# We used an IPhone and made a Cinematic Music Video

I think doing this along with shooting at a slightly lifted angle made up for the shot being static on an iPhone.
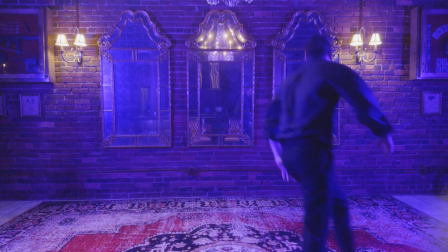Our next scene was this shot of our dancers having their solo dance moment. We shot on sticks here as well for me to be able to play around and do some cool effects later in post.
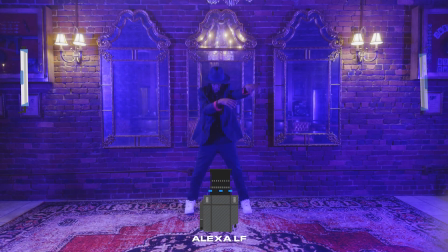We used our two 2x1 Geminis and placed them 90 degrees off camera left and right, shooting them directly at the dancers, and then boomed the F22C above the talent, set to tungsten, backlighting them.
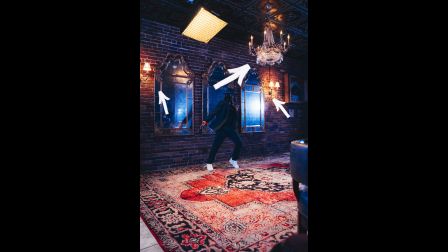Of course, this was motivation for our practicals again. From here is where we moved on to what I believe was my favorite scene of the day.
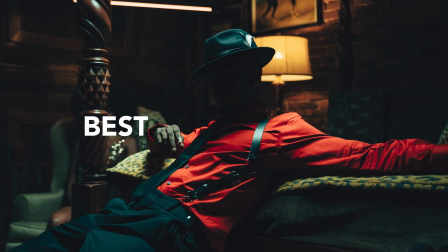I would argue they are the best shots we got on the iPhone. But before we get to that, if you're enjoying this content and want to see more like this, go ahead and hit that subscribe button, as well as that notification bell so you can be the first to see my content from breakdown videos like this one to regular giveaways.
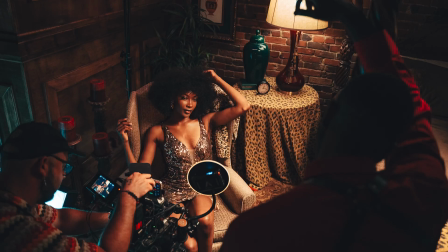Alright, so here we moved into my favorite part of the bedroom scene. In this scene, the artist sings to the model in a more intimate environment. First, we shot a close-up of her sitting in a chair and admiring the artist. Off camera right, we positioned the F-22C with an egg crate as her key. Side note, every time we've used the F-22C so far, we've had an egg crate on it to control the spill.
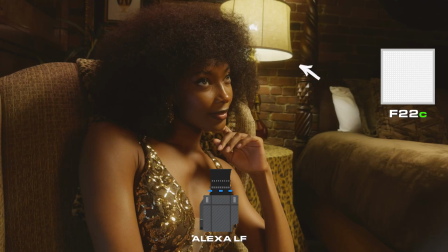Behind her was a lamp which we had on a dimmer. We used this as motivation and placed a 4-foot tube above her as a kicker. And to give a slight feel, we had our other F-22C on the floor, camera left, shooting into a 4-bounce.
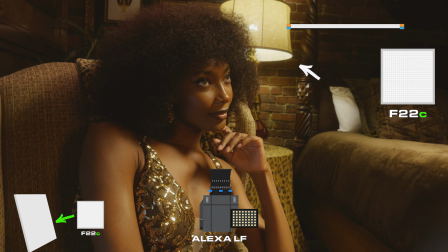And then lastly, we had the MC Pro above the camera for our eye light, but it also gave us some feel.
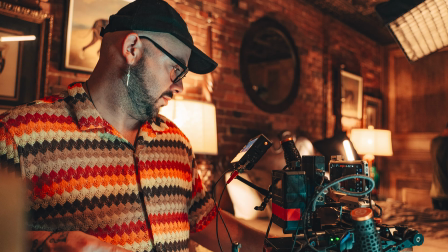Again, I think this was the best look of the night. We then backed the camera out for a wide of this, and all we had to do lighting wise was do the same, back everything up.
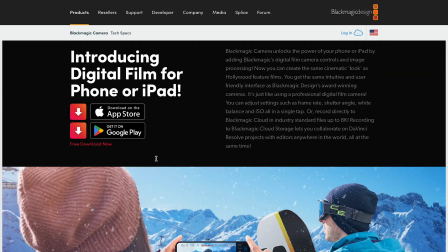Also, another side note that I didn't mention earlier, we shot all this through Blackmagic's camera app, not the iPhone's native camera. And there's a huge reason for that, which I'll get to the benefits of using the Blackmagic app in a different video. Now that I've broken down how we shot it, check out this sneak preview.
Got a man, why you bringing him up?
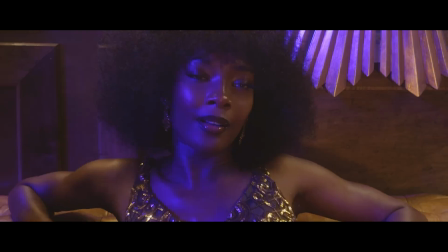You hella bad, girl, I'm falling for you. So you should stop settling, swear I'll be better than whoever you gotta go home to.
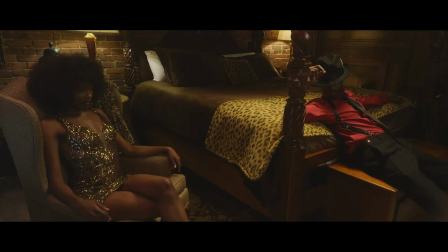Whoever said the grass ain't greener. And baby, it was so nice to meet you.
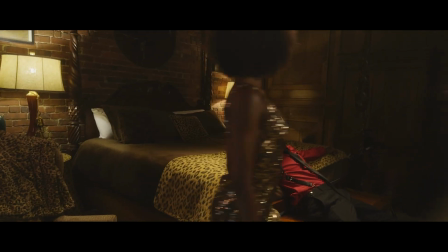And now you got a hold of me, that's when you wanna be. So